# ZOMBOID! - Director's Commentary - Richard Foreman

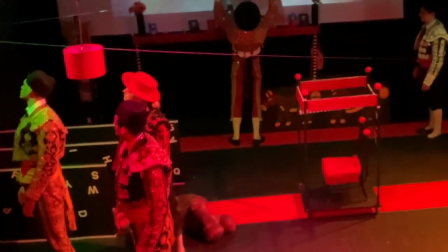(49:12)
The projectors had an interesting effect on the eye, in that when it was held aloft,
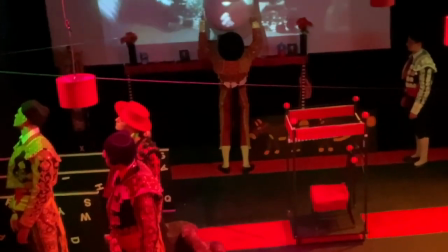(49:18)
the videos you can see there projected onto the eye,
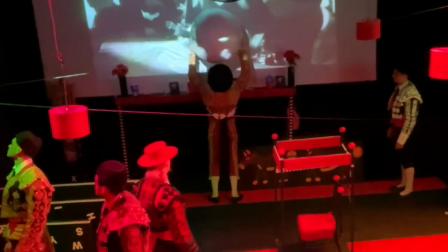(49:23)
as if it was absorbing the on-screen action,
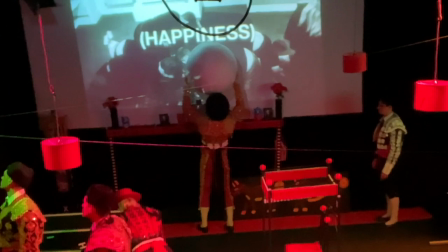(49:29)
filling itself with that knowledge and information, which I thought was quite a nice effect.
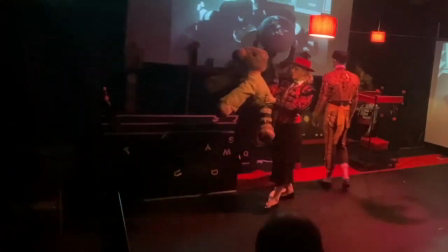(49:38) Runs with it and does hard,
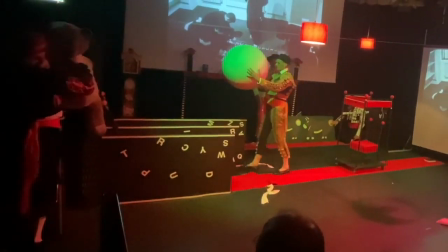(49:45) impossible things.
At every moment on stage, the actors were asked to be doing something, so we devised various things.
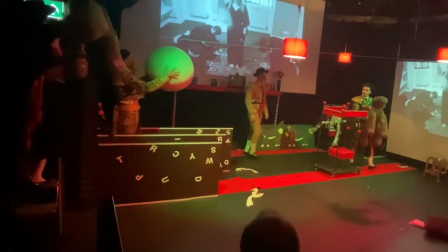(49:53)
So you see George there in the top right-hand corner, rubbing the target on the ass of the donkey.
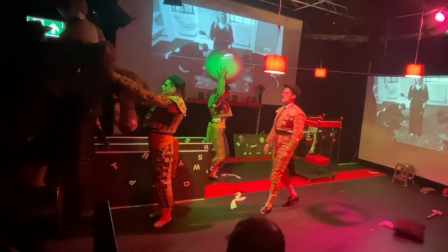(50:03)
You've got all of the other actors having a procession towards the television to look out of that window.
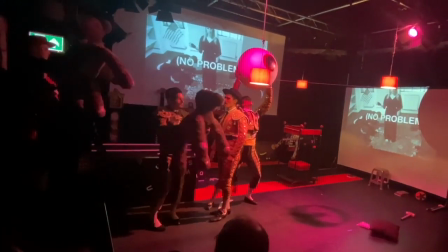(50:09)
So at all times, the actors had an action to perform.
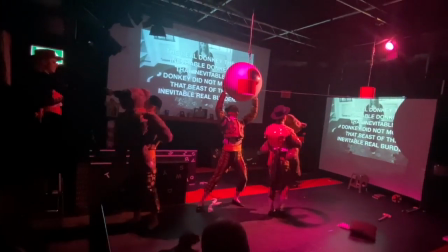(50:18)
Nothing was paused or static for lack of things to do.
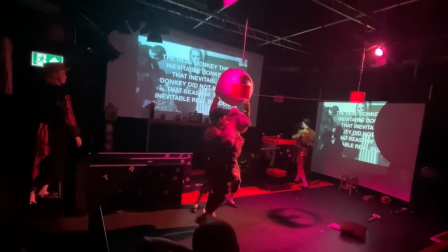(50:24)
There was always something going on,
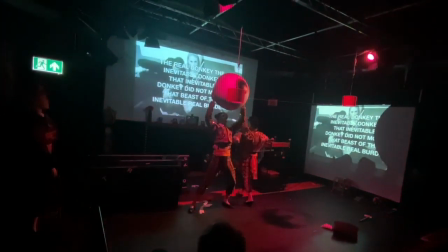(50:26)
so that the audience was able to look at any point of the stage at any time and take it in.
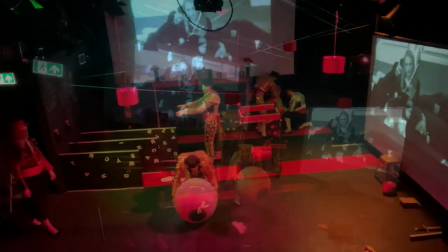(50:34)
So if you were bored of watching the eye, or if you're bored of watching the film, or bored of listening to the
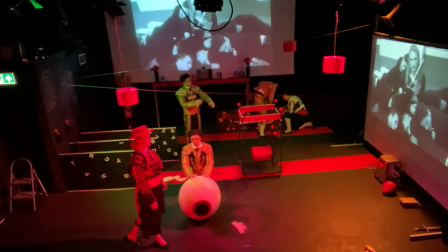(50:42)
soundtrack, you could glance across the stage and there's always something else to look at.
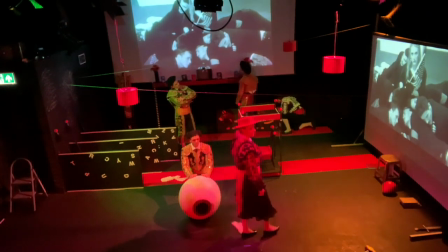(50:47)
A constant renewal of impulses on stage for them to look at.
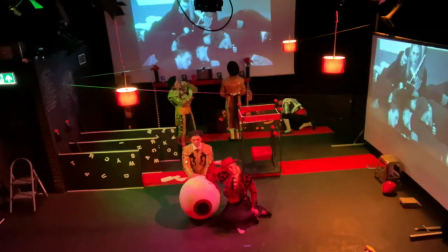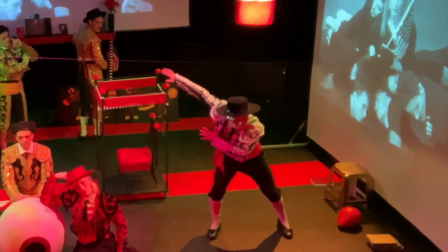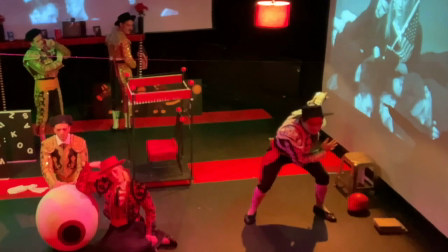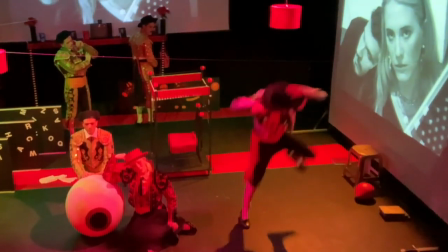(51:30)
The behaviour of George's character throughout the piece, in contrast to his siblings,
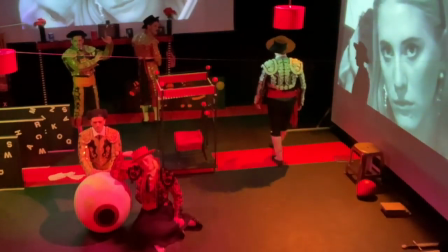(51:38)
is one of a
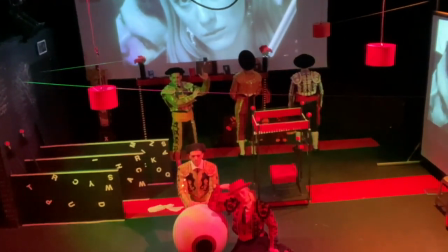(51:42)
lack of discipline, of breaking outside of
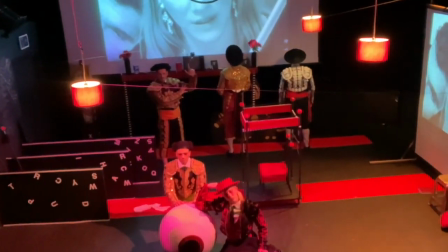(51:50)
expectations of how he should behave. He's misbehaving.
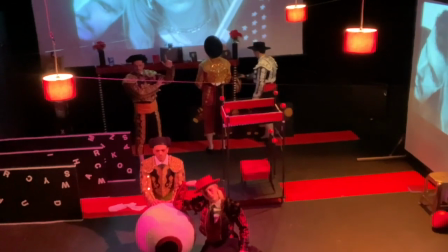(51:54)
The other siblings have self-control and are therefore more loved potentially to the parents,
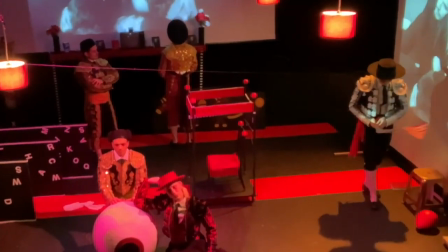(52:02)
or at least noticed less by the parents, and being noticed by the parents in this situation seems to be a negative thing with negative
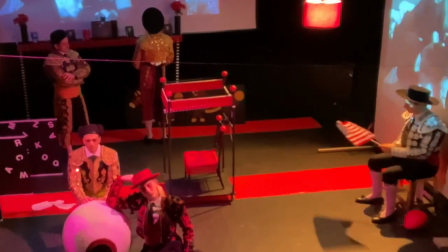(52:10)
consequences.
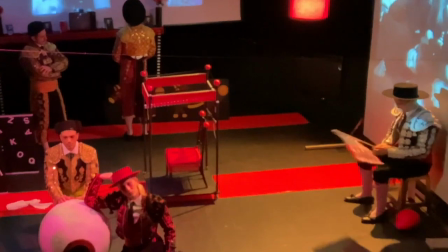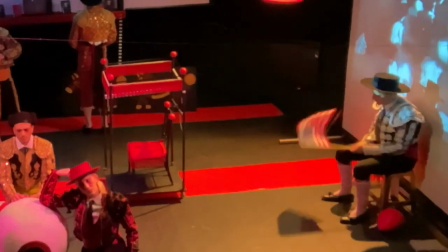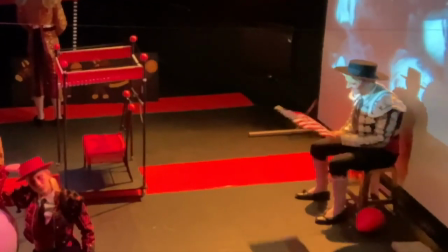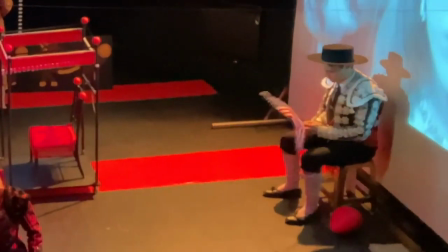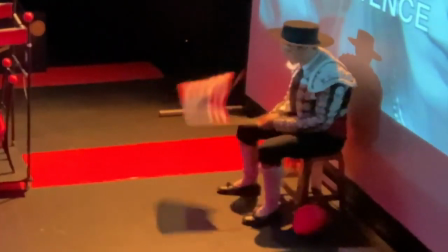(52:35)
George is singing here about the donkey, comparing himself with the donkey that we've had on stage,
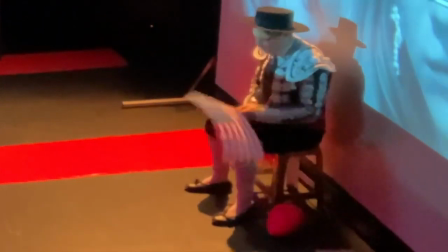(52:44)
and saying that one of them is a prisoner and one of them is free.
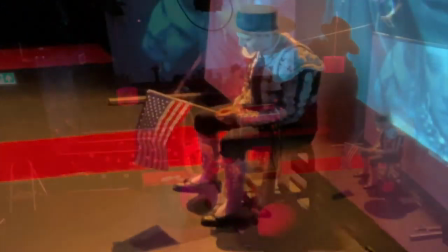(52:50)
An inanimate object such as a donkey you would think is prisoner because it doesn't have
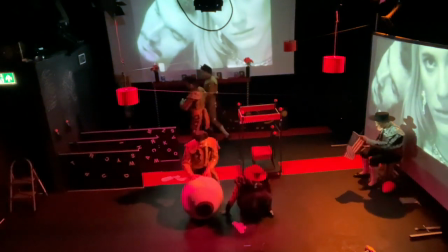(52:56)
the free will to leave the environment in which it finds itself, because obviously it's inanimate and not real.
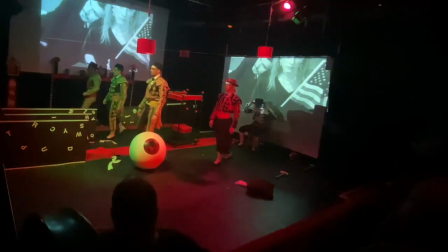(53:04)
And George is the opposite of that and has free will and choice.
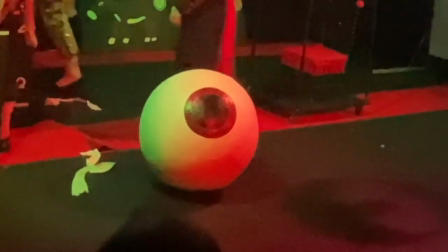(53:08)
But the suggestion here is that he is being imprisoned by this group of people.
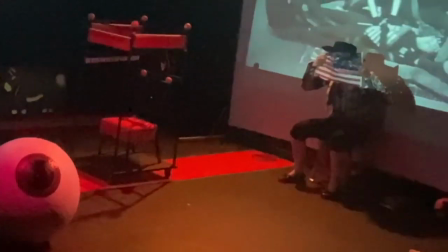(53:17) Because the donkeys have gone, actually.